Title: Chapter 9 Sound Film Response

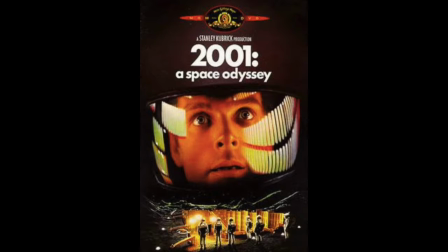2001: A Space Odyssey was released in 1968 by director Stanley Kubrick. A review from Sounding Out Film comments on the innovative use of sound in this film, especially for Kubrick's use of a score of only pre-existing music.
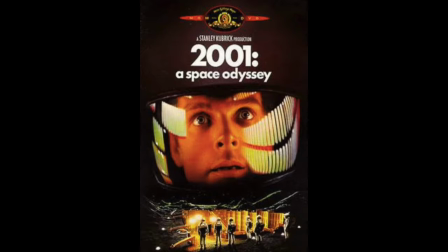When analyzing sound in a film, it is important to consider the function of the sound, the source of the sound, and the different types of sound.
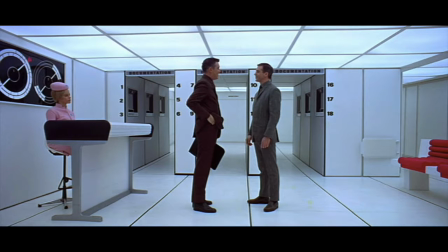One of the main functions of sound, according to Barsom and Monahan, is to directly communicate through dialogue and narration. 2001: A Space Odyssey does not rely on dialogue in the way that most movies do.
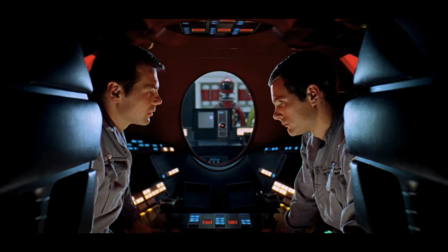In fact, most of the dialogue serves only to confirm what the audience can already see and understand. But it is important to not confuse this into thinking that it is a silent film, because it certainly is not.
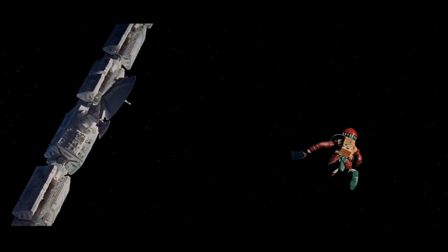Another function of sound that is notable in this film is the function of raising viewer expectations. One unique way that we see 2001: A Space Odyssey raise viewer expectations with sound is by using silence as a narrative device.
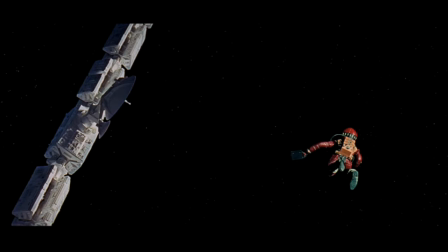We see this with Frank's death scene. Even though we do not see how kill Frank, the complete and sudden silence allows the audience to understand what has happened.
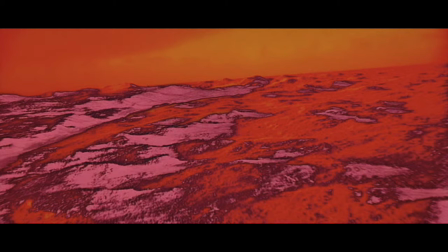Understanding the different sources of sound is also important. In 2001: A Space Odyssey, most of the sound is non-diegetic, meaning that it exists only for the audience. The entire score of the movie is an example of this. The only diegetic sounds, or sounds that exist in the world of the story, according to Barsom and Monahan, are the dialogue between the characters.
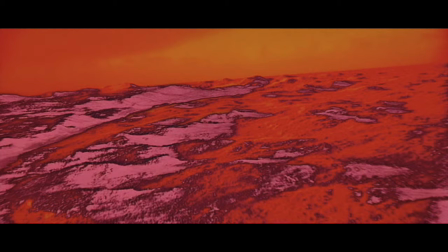The film score is also an example of an off-screen source, since it comes from a place we don't see. In contrast, the dialogue would be an on-screen source. Some different types of sound present in 2001: A Space Odyssey are live sound, remote sound, and sound effects. An example of live sound in this film would be the actual dialogue that is being spoken and recorded live. An example of remote sound would be the breathing sounds that were actually recorded offset by Kubrick with a motorcycle helmet on. This type of a remote sound is also considered a sound effect, since it is a sound that was artificially created for the soundtrack with some specific function in the story.
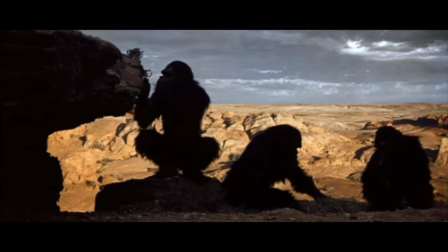Another example of sound effects in 2001: A Space Odyssey are the wild sounds of the apes used in the film's opening scene. They were all recorded live in a separate environment and then edited into the film.
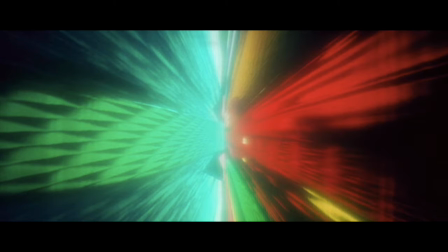The soundtrack in 2001: A Space Odyssey is not traditional by any means. One reason of this is that the musical score has no firm dramatic linkage to the visual action on screen. Kubrick's use of a score full of pre-existing musical pieces was also a bold move,
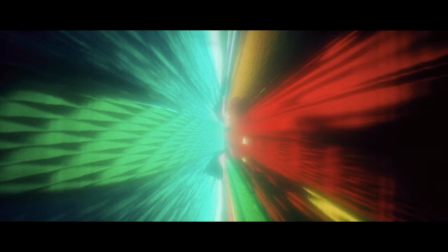especially since Kubrick commissioned composer Alex North to create a score and then famously did not use it.
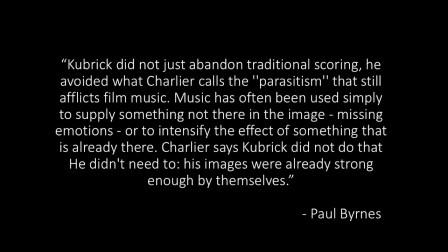In a film review by Paul Burns in the Sydney Morning Herald, it is discussed that Kubrick didn't need music to supply emotion to intensify an image in a way that most films did, because his images were already strong enough by themselves.
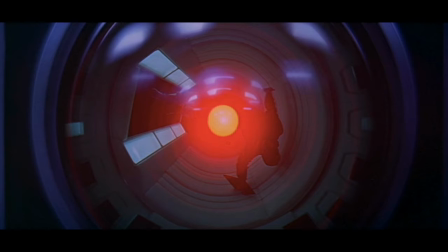Another interesting use of sound in this film is that the entire character of Hal exists as a soundtrack alone, and yet the emotion we see from him somehow almost exceeds what we see from the other characters and actors on screen.
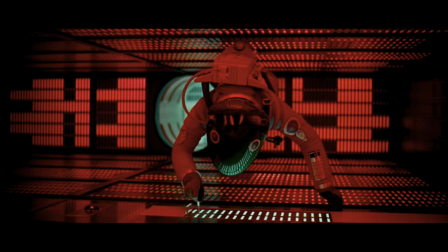In Hal's final death scene, we hear his voice entirely transform when he begins to beg for his life.
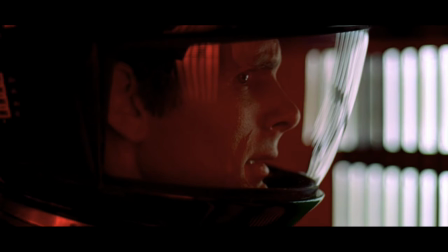This representation of the fear Hal experiences when faced with death shows us that he is in fact sentient and capable of human emotion.
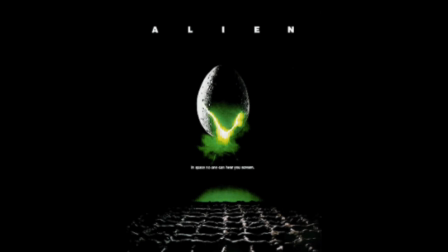One movie often compared to 2001: A Space Odyssey is Alien, the sci-fi thriller directed by Ridley Scott in 1979. Alien was directly influenced by 2001: A Space Odyssey in a few different ways. One is a computer bay called Mother, like Hal, but instead of blood red, Mother is a warm amber color. Alien is also influenced by 2001: A Space Odyssey because of its believable space gear and detailed equipment, much like that in Kubrick's film. Alien is just one example of the numerous films that 2001: A Space Odyssey has inspired and continues to inspire.
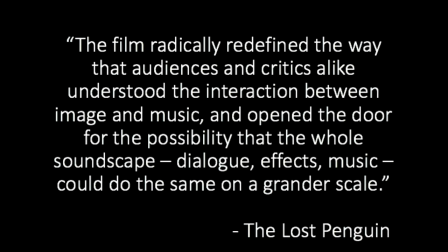2001: A Space Odyssey will always be remembered for the way that it radically redefined how audiences and critics understand sound in a film.